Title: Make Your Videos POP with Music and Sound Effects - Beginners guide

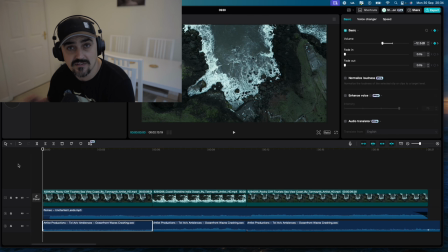(8:20)
Let's have a listen.
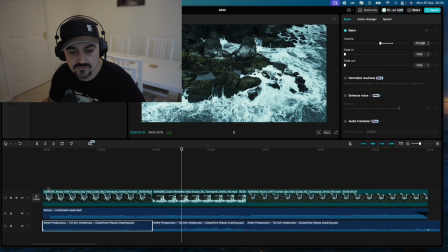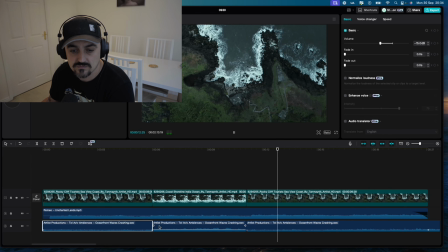And there you go. It's really simple. It's really simple technique.
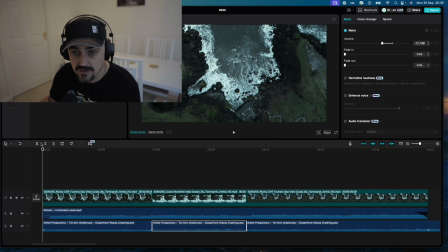(8:46)
Really easy. Now, if you wanted to be a little bit more extreme and you wanted to give the effect that there was a helicopter flying over this particular scene,
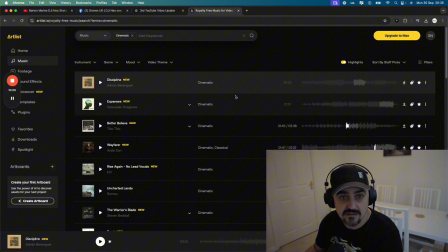(8:55)
you could then go over to, let's go back to Artlist. Let's go to sound effects. Sorry, we want sound effects. We're going to go into, and we go. So it's not a drone that's flying over there.
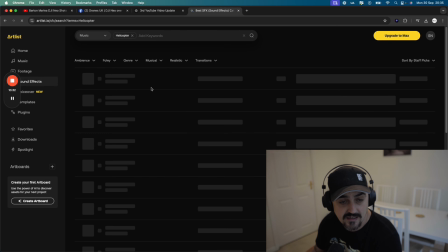(9:09)
We've got a helicopter.
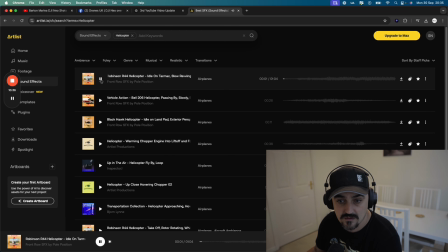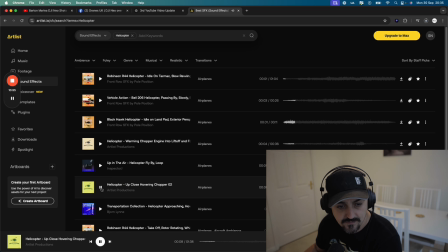(9:29)
That one I like the sound of, so we're going to download that. And then we're going to go back to our
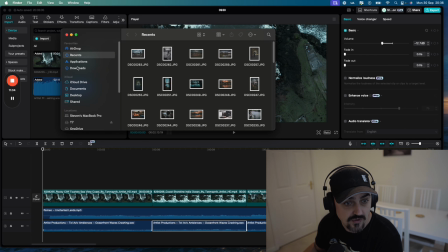(9:39)
project folder, file, go to downloads, and we want this one here. It's nearly finished downloading. We're now going to grab that. We're going to grab that and we're going to drag it into the project.
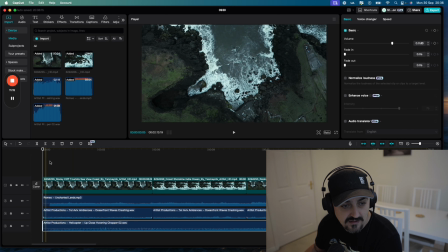(9:51)
And now we've got the sound of a helicopter. So let's have another listen.
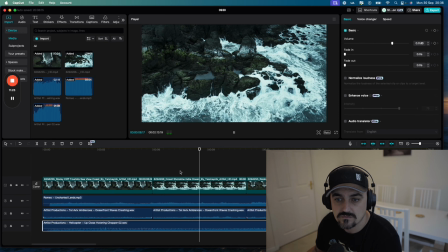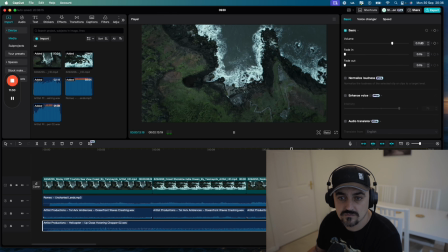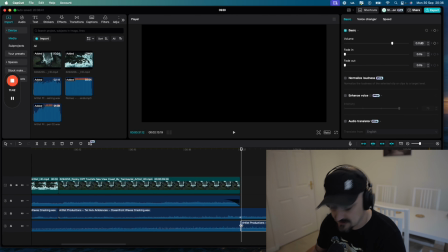(10:16)
really simple, obviously a little bit extreme with the helicopter there, but it gives you an idea of what we're trying to do. We're trying to create an ambience, we're trying to create a scene,
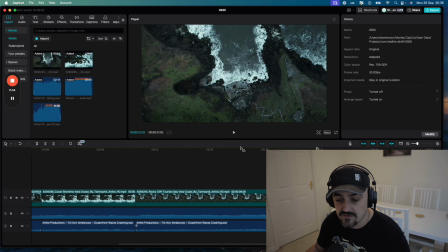(10:28)
we're trying to create a way of drawing the viewer into whatever it is that we're filming.
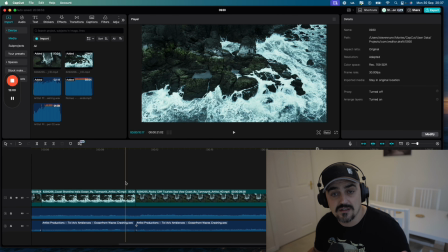(10:35)
Now, imagine now all the different types of scenes where you could have a person walking and you want from a forest, for instance, and you might want the sounds of rustling over leaves as they walk.
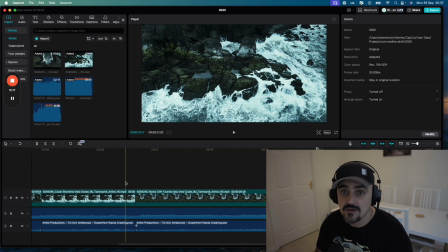(10:51)
But the problem is you didn't capture any of the audio when you were out. So now you can add that effect in afterwards and tie it up to your footage as best as you can. And the great thing about Artlist is there's so many different sound effects to choose from. You're almost certain to find the one that you're looking for.
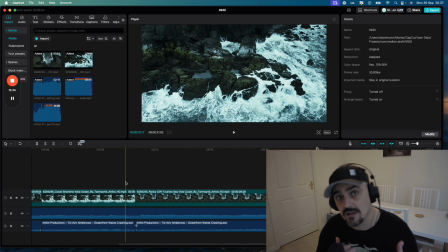(11:09)
But yeah, I just thought this would be a great introduction to show you how to get into sound design and how to sort of start playing with sound effects and adding them to your videos to make your videos just that little bit more interesting. Sometimes it's awesome having some music over it,
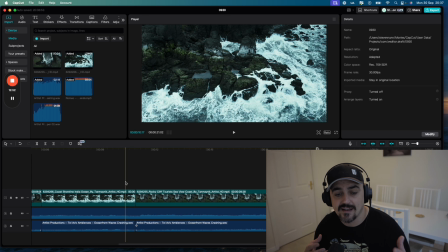(11:27)
but it doesn't really set the scene quite as much as hearing those waves crashing against the rocks. So think about that when you're making your next video, and I'm going to be doing some more advanced versions of this coming up real soon, where we'll be filming an entire sort of film scene and adding sound effects in
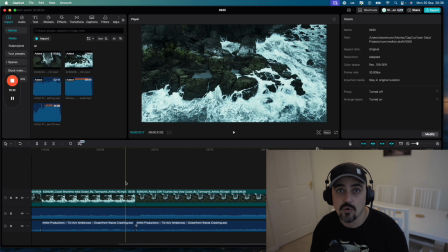(11:45)
to make that scene seem more realistic to the end viewer. Hopefully you found this video helpful, and if you did, smash the like button and subscribe to the channel, and we'll be back with more videos very soon.